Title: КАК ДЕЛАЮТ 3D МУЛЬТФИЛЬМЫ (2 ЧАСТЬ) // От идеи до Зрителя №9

популяризации трехмерных мультфильмов и упрощению процесса анимации мы сегодня во многом обязаны студии Pixar. И, как ни странно, Стиву Джобсу, который поверил в этих ребят и в их самый отчаянный момент вложил в них довольно приличные деньги. Основатели Pixar — это выходцы Lucasfilms. И в то время как создатель «Звездных войн» Джордж Лукас хотел использовать графику только для создания киноэффектов, некоторые его коллеги, в числе которых был и нынешний президент Pixar Эд Кэтмалл, видели в ней гораздо больший потенциал и оказались правы.
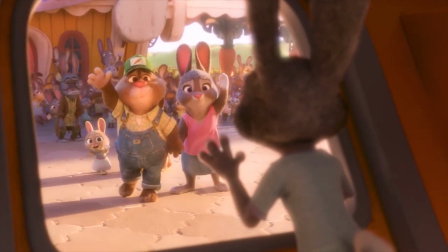39s
Причина, по которой трехмерная анимация вытесняет рисованную, в ее более практичном применении. Больше не нужно прорисовывать 24 кадра, чтобы получить одну секунду мультфильма.
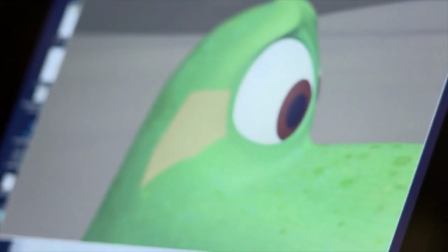50s
Достаточно взять готовую марионетку и сменить положение ее суставов.
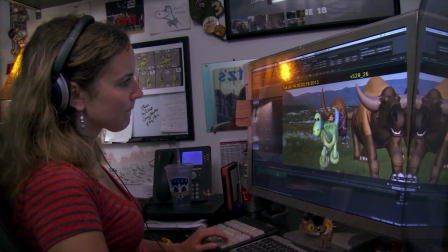55s
Однако из-за того, что многие студии стремятся к полной реалистичности,
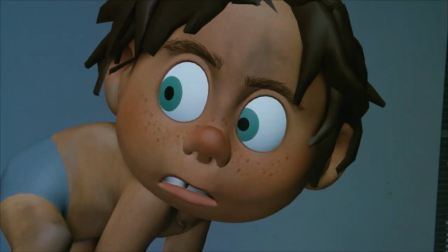59s
аниматорам приходится работать со все большим количеством регуляторов, чтобы изменить какую-то отдельную деталь персонажа.
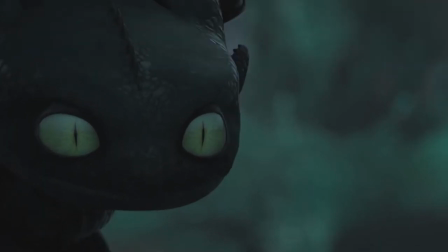68s
К примеру, в картине «Как приручить дракона 2», чтобы оживить дракона Беззубика, приходилось манипулировать 6000 регуляторов.
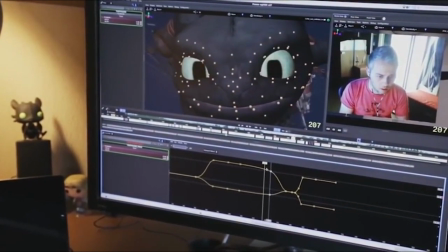76s
Если сравнить анимацию с игровым кино, то мы выполняем роль актеров,
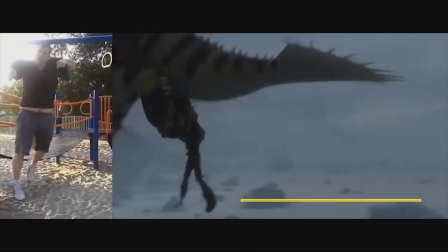81s
потому что мы ищем исходные материалы в сети или записываем их в актерской комнате.
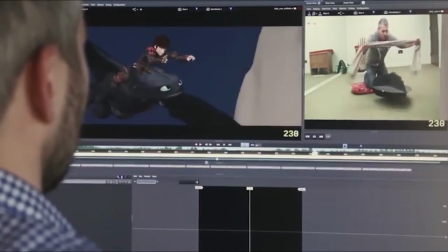86s
Затем импортируем в программы и используем в качестве основы для анимации.
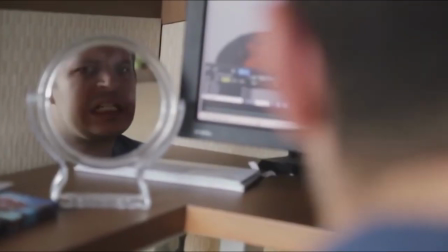91s
Мы пытаемся передать характерные для персонажа черты, придумываем, как они ходят, говорят и двигаются.
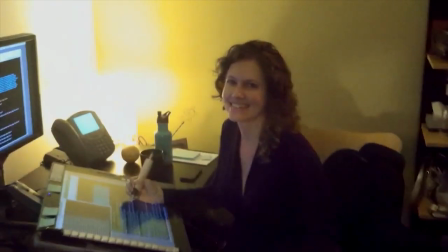97s
Одна из дополнительных сложностей при анимировании персонажей — это сопутствующие атрибуты,
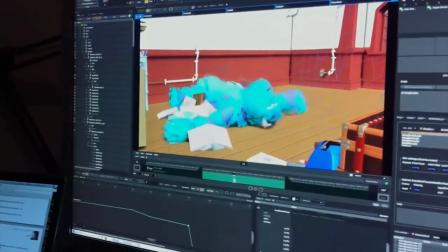104s
такие как одежда, волосы, предметы в руках. Их нужно проделывать вручную.
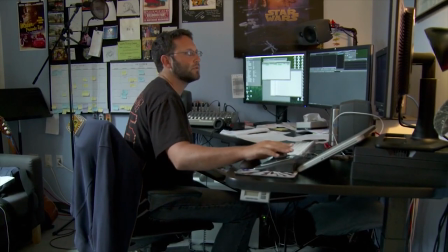110s
Как правило, этим занимаются сотрудники отдела по эффектам персонажа.
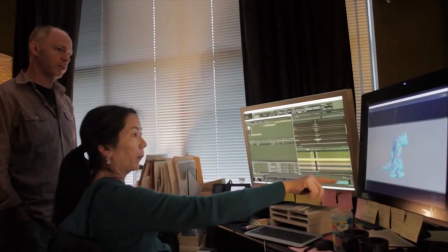114s
Похожая задача и у художников по спецэффектам. Правда, они отвечают не за отдельного героя, а за всю сцену целиком.
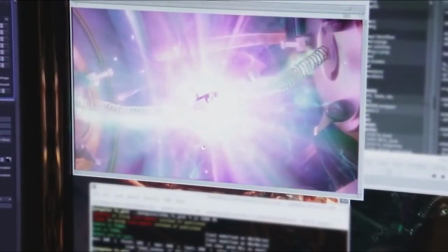124s
Спектр нашей работы очень обширен. Это и следы на полу, и листья, летящие по воздуху, и огонь, и дым, и так далее. Мы создаем эффекты, над которыми в игровом кино вы даже не задумываетесь.
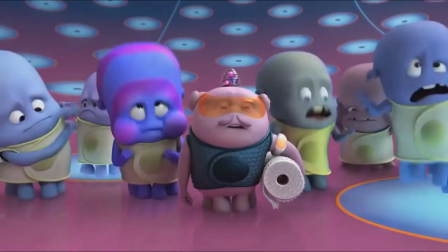135s
Также, если персонажи визуально изменяются в кадре, мы придумываем, как это будет выглядеть.
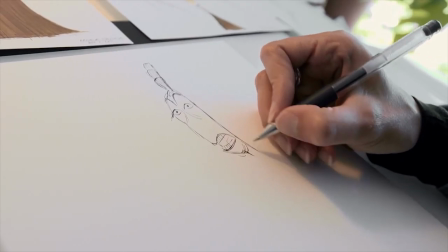142s
Если в рисованной анимации толпу на заднем фоне можно более или менее оставить неподвижной,
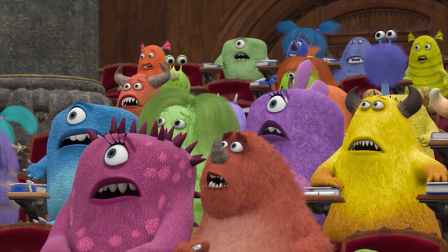147s
то в трехмерном мультфильме такая массовка бросится в глаза.
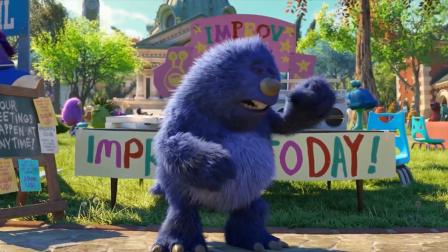151s
Но анимировать еще и каждого фонового персонажа по отдельности — явная трата времени и ресурсов. Мы создаем парочку ключевых движений и присваиваем их группе персонажей, задача которых — ходить, открывать рот, покупать хот-доги и так далее.
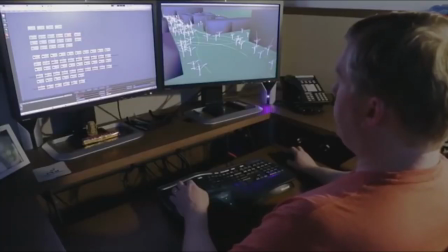167s
Все, что нужно для конкретной сцены. Потом мы берем все эти действия и присоединяем к мозговому центру, который решает, когда и какие действия предпринимать.
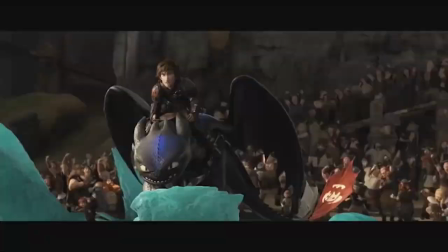176s
В итоге все выглядит так, будто массовка живет собственной жизнью. Даже трехмерные мультфильмы не обходятся без рисунков. Все с той же целью экономии на последних стадиях продакшена за дело берутся художники рисованного окружения. Их задача — дорисовать ту часть фона, которая находится за пределами трехмерной сцены. Причем сделать это так ловко, чтобы зритель ничего не заподозрил.
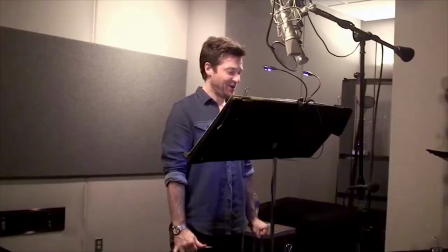205s
На этой стадии происходит озвучивание персонажей профессиональными актерами.
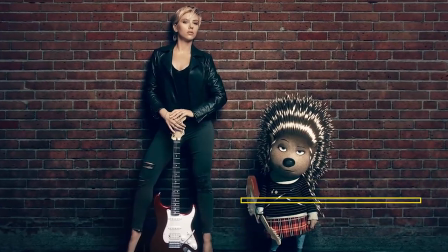211s
Актеры не просто дарят персонажам свои голоса. Их личностные качества также влияют на то, как анимируются персонажи.
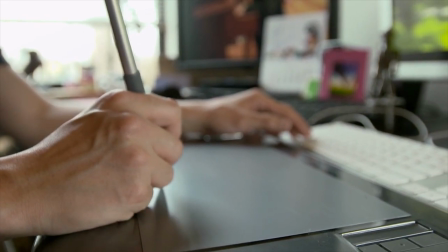221s
Остался один немаловажный штрих, прежде чем мультфильм перейдет к финальной стадии.
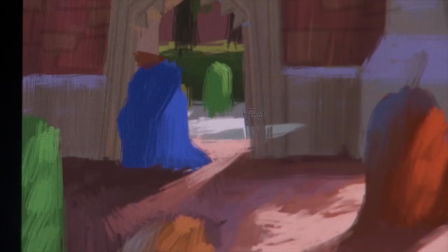226s
Это правильно выставить свет в кадре. Об этом сразу не задумываешься, но благодаря свету сцена может заиграть новыми красками.
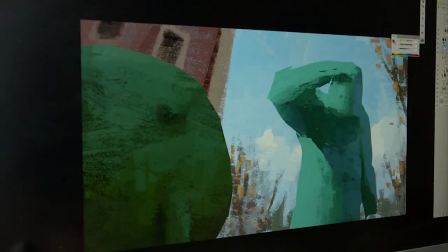234s
При правильном освещении создается не только глубина кадра, но и передается атмосфера.
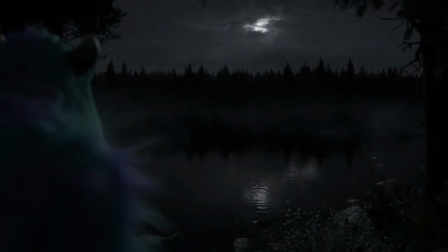240s
Становятся видимыми или наоборот уходят в тень те элементы, которые способствуют развитию сюжета.